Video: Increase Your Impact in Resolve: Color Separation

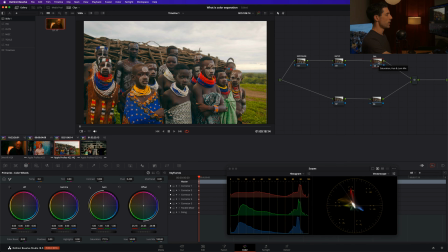And let's also, I'm just doing that saturation knob here in my balance node. And maybe I'm going to pair that with cooling things off a little bit in my offset. And this is one where I feel like we really could pair that offset adjustment with maybe a gain or maybe a gamma adjustment.
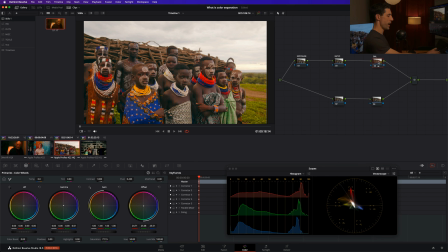So I'm going to warm things up in the middle and go back to my offset and cool things off. Again, want to be mindful that we're not going too crazy,
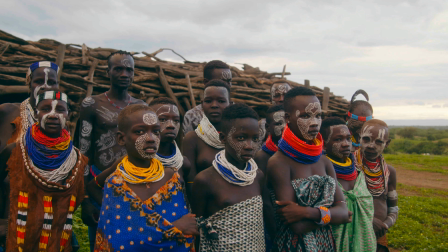but between the saturation and the adjustments I've made in my offset and my gamma, that's really starting to pop.
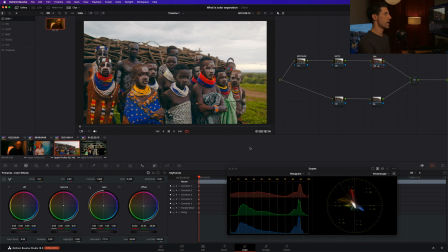That's really starting to help create some more separation in the image. So another example of how we can kind of prioritize that when we are working our way through a grade.
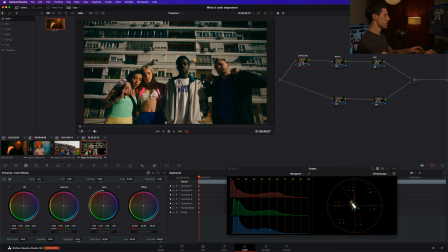Let's go over here to shot number 4 for one more example. Again, just because we're focused on separation doesn't mean we want to skip over the fundamentals.
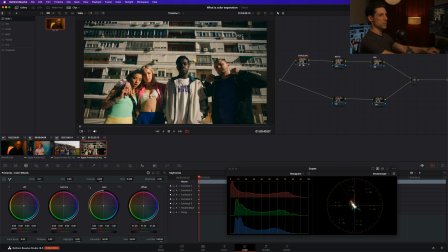I want to set this exposure to a healthier place. I want to go to my ratio node, make sure that I'm not losing my subjects too much in the fill side of the image, like so. We can go even a little bit higher on that exposure maybe. Maybe go over here to our ratio, kind of fine tune that.
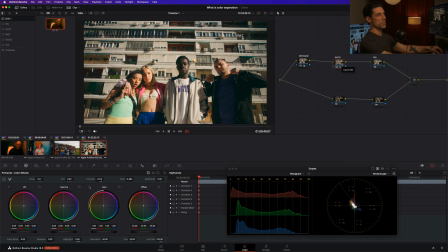Get this into a good kind of baseline position so that we feel like we can see things reasonably well. And this is another one where I feel like just as much as my balance, I really want to get the chance to increase my saturation as well. So in just a moment, I'm going to steal that saturation setup that we created in shot number 1.
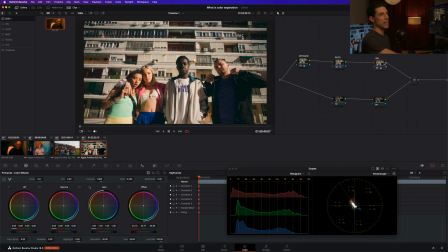But for now, I'm just going to see if I can't get things a bit more separated with my balance node. Sometimes, by the way, you'll find that you really can't do that, at least not with one adjustment. And that's where I would go over and look at maybe playing 2 adjustments against each other just to see what happens when we do.
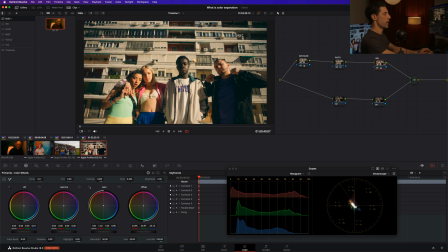Maybe it's a matter of going cool with lift and warm with our gain, something like that. Here's a version where, like, as I'm just kind of freehanding this, I'm not loving what I'm seeing. I feel like it's starting to get a little overcooked, a little unnatural when I go off and then on.
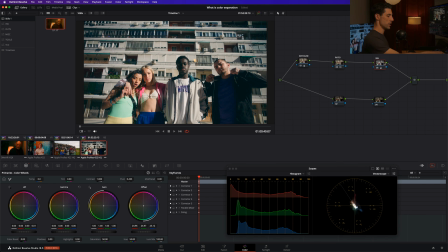So I'm going to reset that for now. And let's say that we're happy with our balance and instead go over to shot number 1,
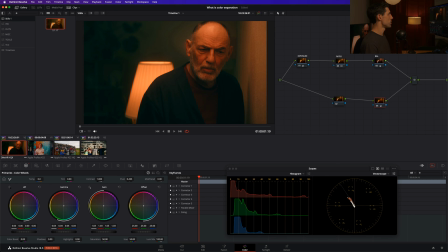and we're going to steal our saturation adjustment and paste it.
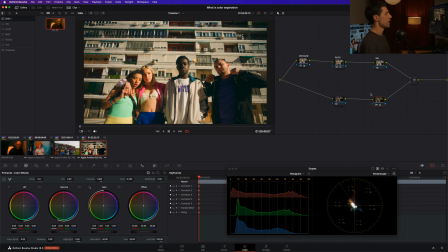I'm going over to this shot, by the way, tapping node 4, hitting Command C. And now I'm going over to shot 4, tapping that same node and hitting Command V to paste it. And so let's maybe start here. Let's start with increasing our gamma and our gain within this sat node.
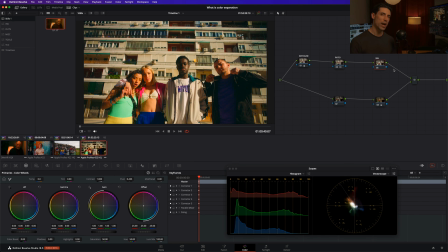And maybe now we can go over to our balance node. This is something you're going to find, by the way, when you're working with saturation and you're starting to play around with introducing saturation, whether that's with this custom saturation setup or with the saturation knob that we use in our last shot. The more you saturate, the more you're going to have to finesse your balance,
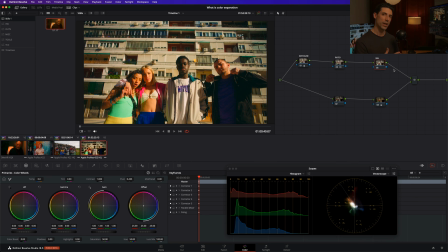because the more any imbalance is going to become obvious when you increase your overall saturation. And it's also just going to change where your balance wants to sit in general. So in this case, I'm now going to go back to my balance node and maybe cool things off just a little bit,
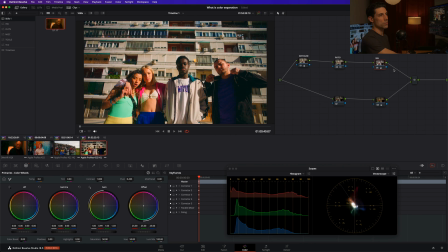move them a little bit away from green as well. And I feel like that's starting to look kind of nice. Maybe I've overcooked this a little bit on the saturation node. Maybe the example's gotten a little extreme. Again, something you want to be mindful of, that in pursuing separation, you don't get too crazy with things.
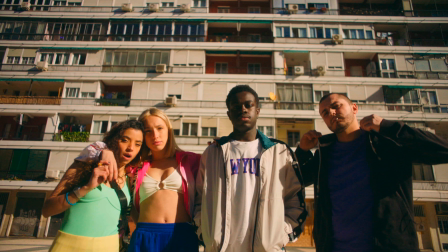But I feel like that's starting to look kind of nice. Somewhere around there, if we look at our before and our after, definitely moving in the right direction, right? So that's kind of how I would look at taking my initial setup and going through my first pass of a color grade, working my same fundamentals like I always do, like I always talk about here in the channel, but really paying extra attention to color separation. And this is something that is good advice, whether we're talking about separation or color grading in general. In that first pass, you should make a mess. You should throw some paint on the wall. You should have a studio that looks like this artist's studio when she's done doing her thing. You can always pull stuff back. You can always rein stuff in after that first pass. But if you don't try things, then you won't know if there's anything interesting in that direction. So kind of like I did here on shot number 1.